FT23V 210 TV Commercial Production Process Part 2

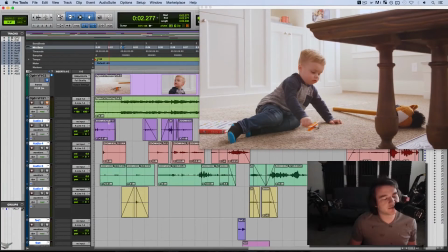[12:24]
So basically what we did is once we received the OMF, we did some volume adjustments on things. Just kind of first leveled out the sound effects as a whole. We muted all the music and we just focused on that. And I listened through multiple times. We did a couple passes and listened for things that were missing gaps, okay?
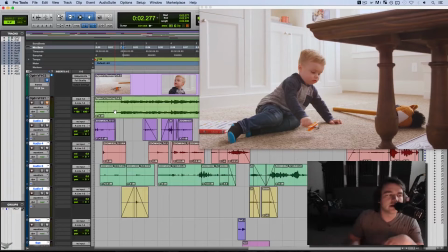[12:43]
So I like to listen first through as a whole and then listen through without music and say, okay, well, what are we missing? What feels awkward? What feels out of place? So we shifted a couple clips around. We found a few more clips to add in, some like clothes movements and some footsteps and some of the dad and the bag movement.
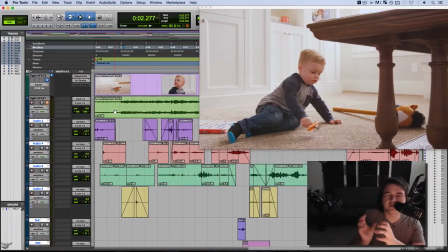[13:01]
And so it was things like that that we were just finding these pockets that we were filling in. Now, Parker did an amazing job at providing me with a ton of stuff to use.
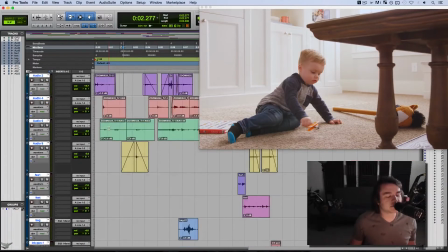[13:10]
In this case, it made my job a lot easier. And so I was able to take what he did and use that as reference and tweak those things, like I said, just a little bit, and then add in some other things like the bag, the footsteps, the clothes.
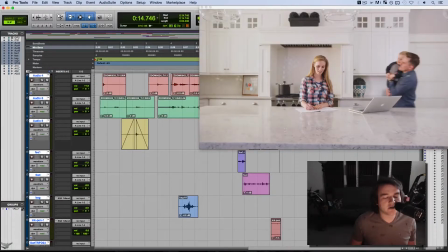[13:25]
When he's throwing the kid, we add in some things there. The mom in the kitchen, we added a little bit of sound there because it was a little dull.
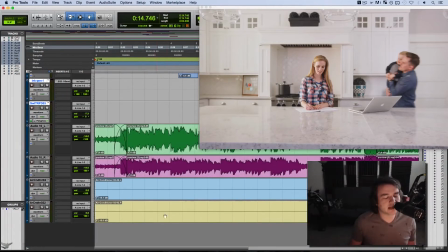[13:32]
And then we added in, some background, just ambience, like an air conditioner,
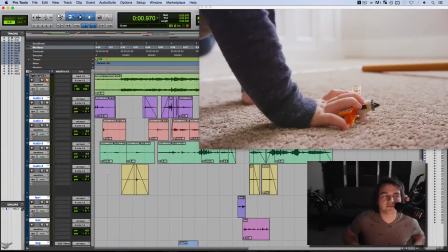[13:37]
because we wanted to just give a cohesive glue to the whole thing.
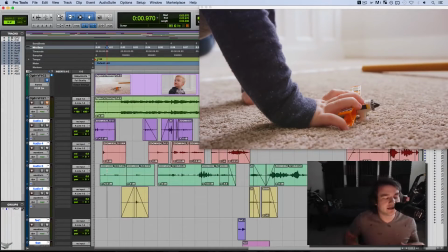[13:42]
And then that way, it kind of brought the whole thing together. If you want to learn more about audio, head over to audioguide.co, where we can hang out and have a lot of fun, because it'll be a lot of fun. Okay, see you guys. And then Brendan sent me back one file with the sound design cleaned up and mixed and mastered with the music file.
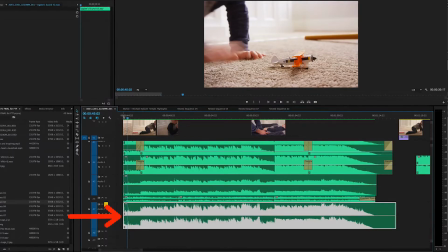[14:01]
And this right here is the final mixed and mastered sound design and music all put together.
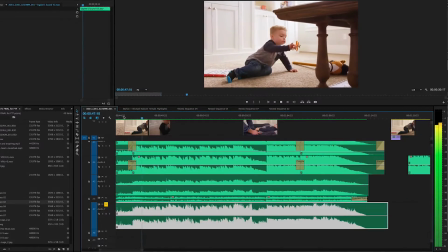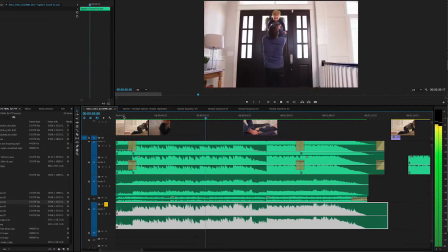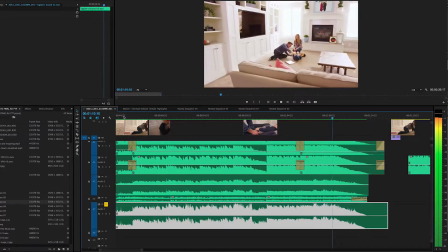Once the sound was all taken care of, I then started color correcting. So I'm going to show you some of the steps I took to color correct this piece.
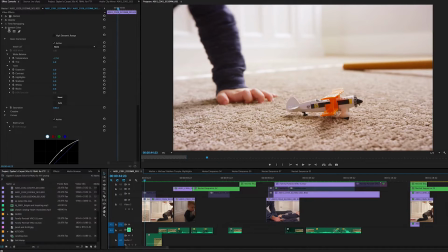[14:44]
It was a very basic color correction, nothing intense, but I'm going to show you the before and after.
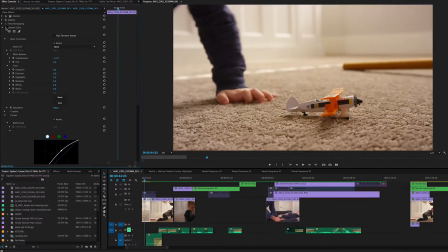[14:49]
So on clip number 1, here was the before. It was just kind of dark and a little bit warmer than I wanted. And so step number 1 for me was getting the right exposure. And for that, I like to use RGB curves. And so I brought up my shadows and my highlights
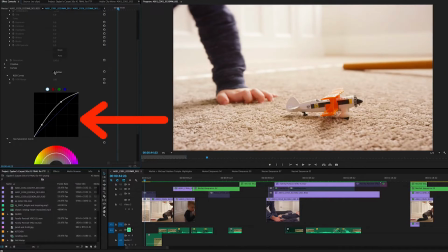[15:04]
and found the right spot that I liked and toggled it on and off to make sure I liked the exposure. And you see the background kind of blows out a little bit, but I wanted to make sure to expose for him and the toy, and so I was okay with blowing out the background just a little bit. And if you're on a Mac, something I'd recommend is putting your brightness up to about 2 to
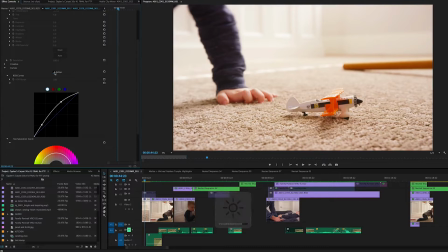[15:23]
3 notches down from all the way bright to help you get a correct reading on the exposure of your image. So once I feel good with exposure, now I'm actually correcting the color itself, and as I toggle that on and off, you can see that the changes I've made was bringing the temperature down, the tint up just a little bit, and that's about it. Pretty basic color correction.
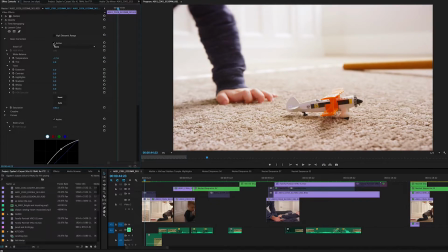[15:43]
I just wanted it to feel white and clean. I believe we shot this whole thing at about 5600 to 6000 Kelvin, and so I played with the color just a little bit to give it a little bit cooler of a look.
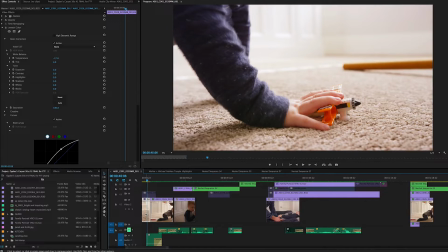[15:53]
And then once I had that clip color corrected, I pushed Command C to copy this clip,
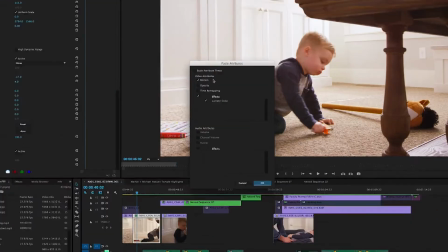[15:58]
came over to here and pushed Option V, which brings up paste attributes, and then I can choose to add just Lumetri color,
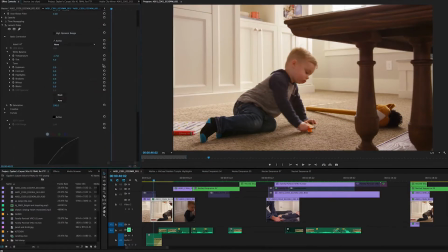[16:06]
which I did, and it pasted the exact same attributes onto this clip. So here's the before and after of the clip, a little bit warm, a little bit underexposed,
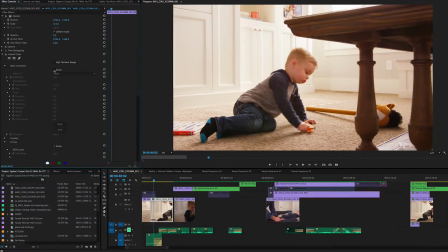[16:14]
and then here's with the exposure brought up and the image cooled down just a little bit.
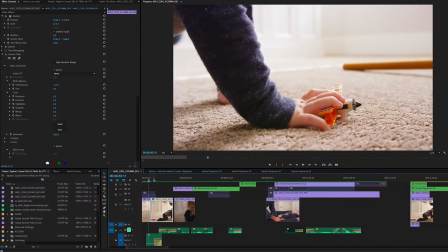[16:19]
And then once I have that second clip color corrected, I'll go back and forth to make sure that the color in both these clips match up and look the same. And as long as the exposures and colors look similar, I will move on to the next clip.